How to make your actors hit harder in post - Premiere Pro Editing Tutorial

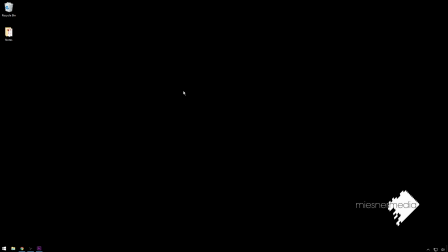Hello friends, my name is Theo, and today in this exciting Meester Media tutorial, we're going to be talking about how to make people look like they can slash are actually fighting inside of Premiere Pro using some easy speed ramping.
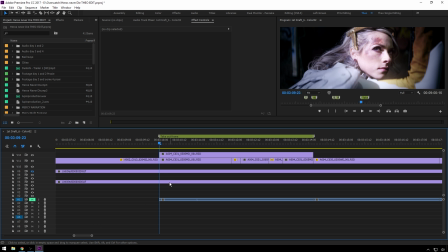So, believe it or not, not all actors are willing to have an actual fight on set, which I know is disappointing, but you know, you got to deal with what you can deal with sometimes, whatever that means. So here, we'll take a look at this shot and you'll see what I mean.
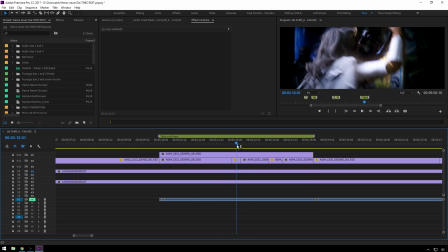So, you know, pretty obvious that not much is happening here.
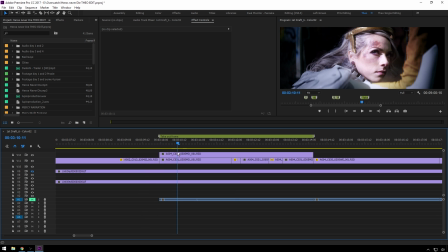So what we do is we cheat and we do some speed ramping stuff.
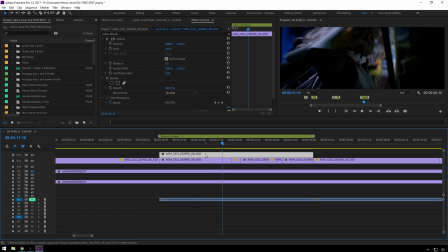So the way I like to do this is I don't like to go in here and mess with this.
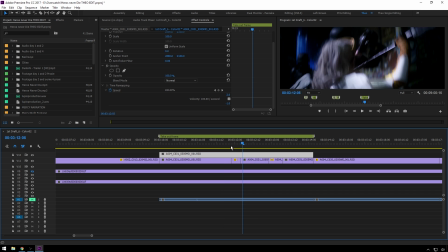I like to add cuts. You see, I've already done the shot here. Basically, the goal of this is to make it look like people are actually getting hit and not just like setting their guns against a weapon and actually getting hit in the face. So we do that by manipulating time, because we are time wizards and we can do whatever we want. That's our job in Premiere.
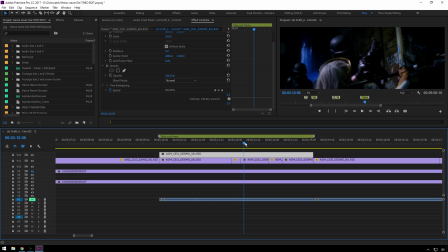So we're time wizards. That'd be a great t-shirt. So anyway, that's rambly enough. What we're going to do is what we first do is decide, okay, I want to start speeding up. You know, I already know it's going to be around here, so I'll just quit pretending.
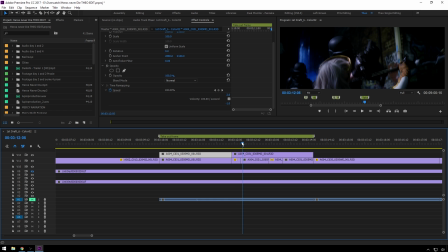And then I want, here's the action I want to cut on. So boom, gun hits thing. There's that. Then we speed this part up.
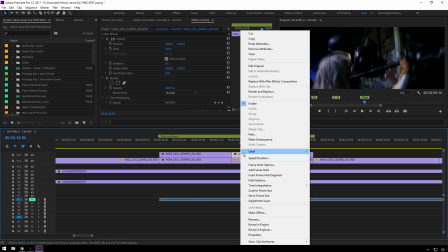So you can right click and go to speed and duration,
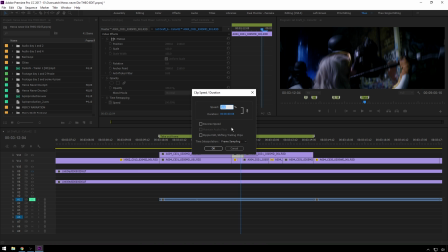or I have mine set up to the keyboard shortcut Control J. It's probably different for you because I think this is the old Final Cut shortcut and I just remapped it. So I'll put it to something easy like 130. Now it doesn't need to be a lot.
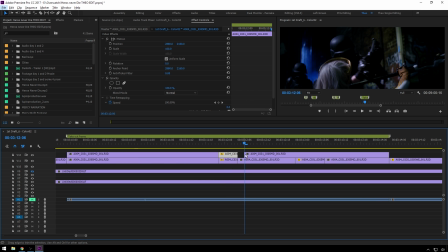So then boom, that speeds up some. And I'm going to take out probably 2 frames just because this is a really sort of glaring thing here. So take out 2 frames of that, and that just makes it really boom hit. So then we can scoot this back.
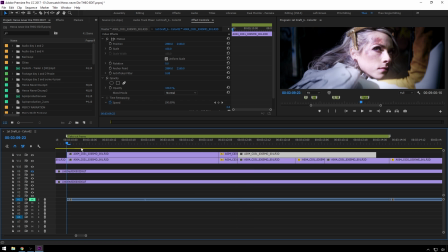And now if we look at the whole shot,
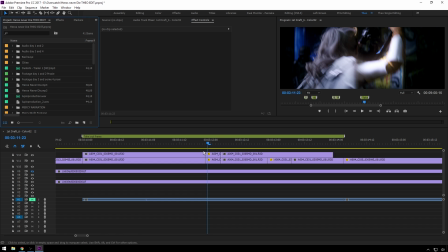you know, that's actually pretty neat. If you're really fancy, you can use a plugin like Real Smart Motion Blur,
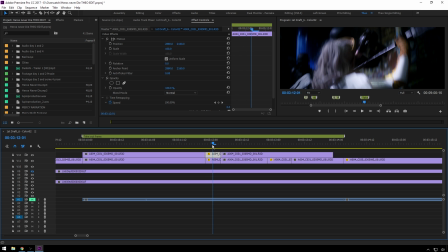which is a great plugin, and you should definitely go add some motion blur to this, because that really helps sell your speeding up. But, you know, for now we're good for that. And since there are 2 hits in this shot, we'll go ahead and do our same sort of deal.
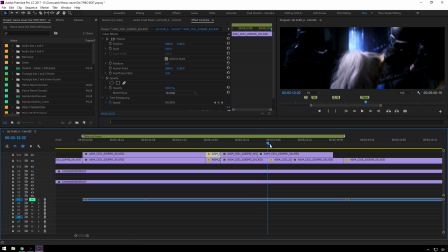So we'll start speeding up around here. You see him doing a little differently the second time. Boom, there's the hit. Take out, do 2 frames there. And Control J, 130.
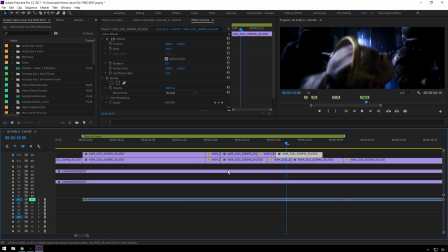You can play around with whatever speed values work for you for this one. 130 works pretty well. Another cool thing to do is to do, like in these middle clips, to slow it down some. But this was shot at 24 frames and, you know, that's all we got. So this is another also good reason doing stuff like this.
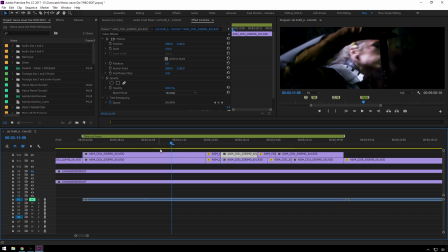This is the colored shot from DaVinci Resolve. So you see I rendered it with frame handles.
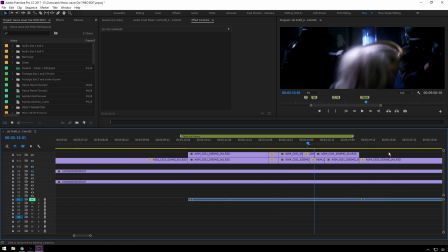So each of these, like we double click on this one, you see this shot, most of these have 15 frames of frame handles, which is great because I'm doing online editing stuff for this. And so the director's gonna come by in a bit, well, you know, and then do a sort of final pass on stuff.
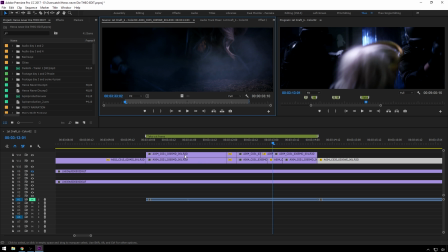So I wanna have that little playroom. Since I knew I was doing speed ramping on this one, it has like 60 frames of stuff.
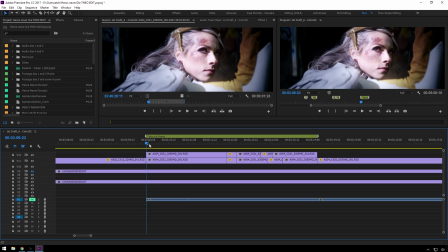So, anyway, here is the shot. Hope you enjoyed this fun little tutorial.
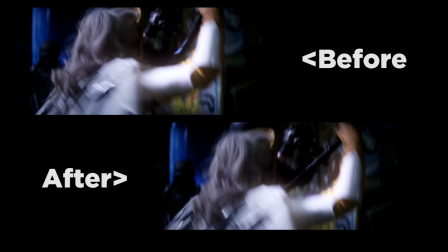You know, it makes stuff actually look good, which is nice. This is a little different change of pace than I normally do, because I normally do a bunch of music stuff.
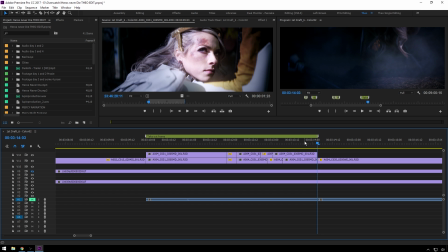So it's fun to do narrative action things for a bit, get it stretcher. Your VFX muscles a little bit. So, if you liked this video, give it a like. If you didn't, give it a dislike. No matter what, leave your feelings down in the comments below. If you want to see more videos like this, be sure to subscribe to the Meester Media YouTube channel.
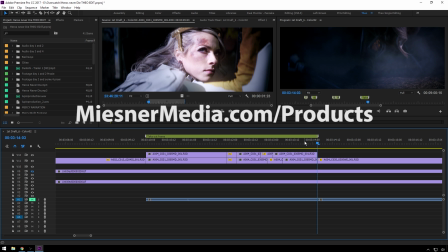If you want even more goodness, check out meestermedia.com/products. We've got all sorts of cool stuff.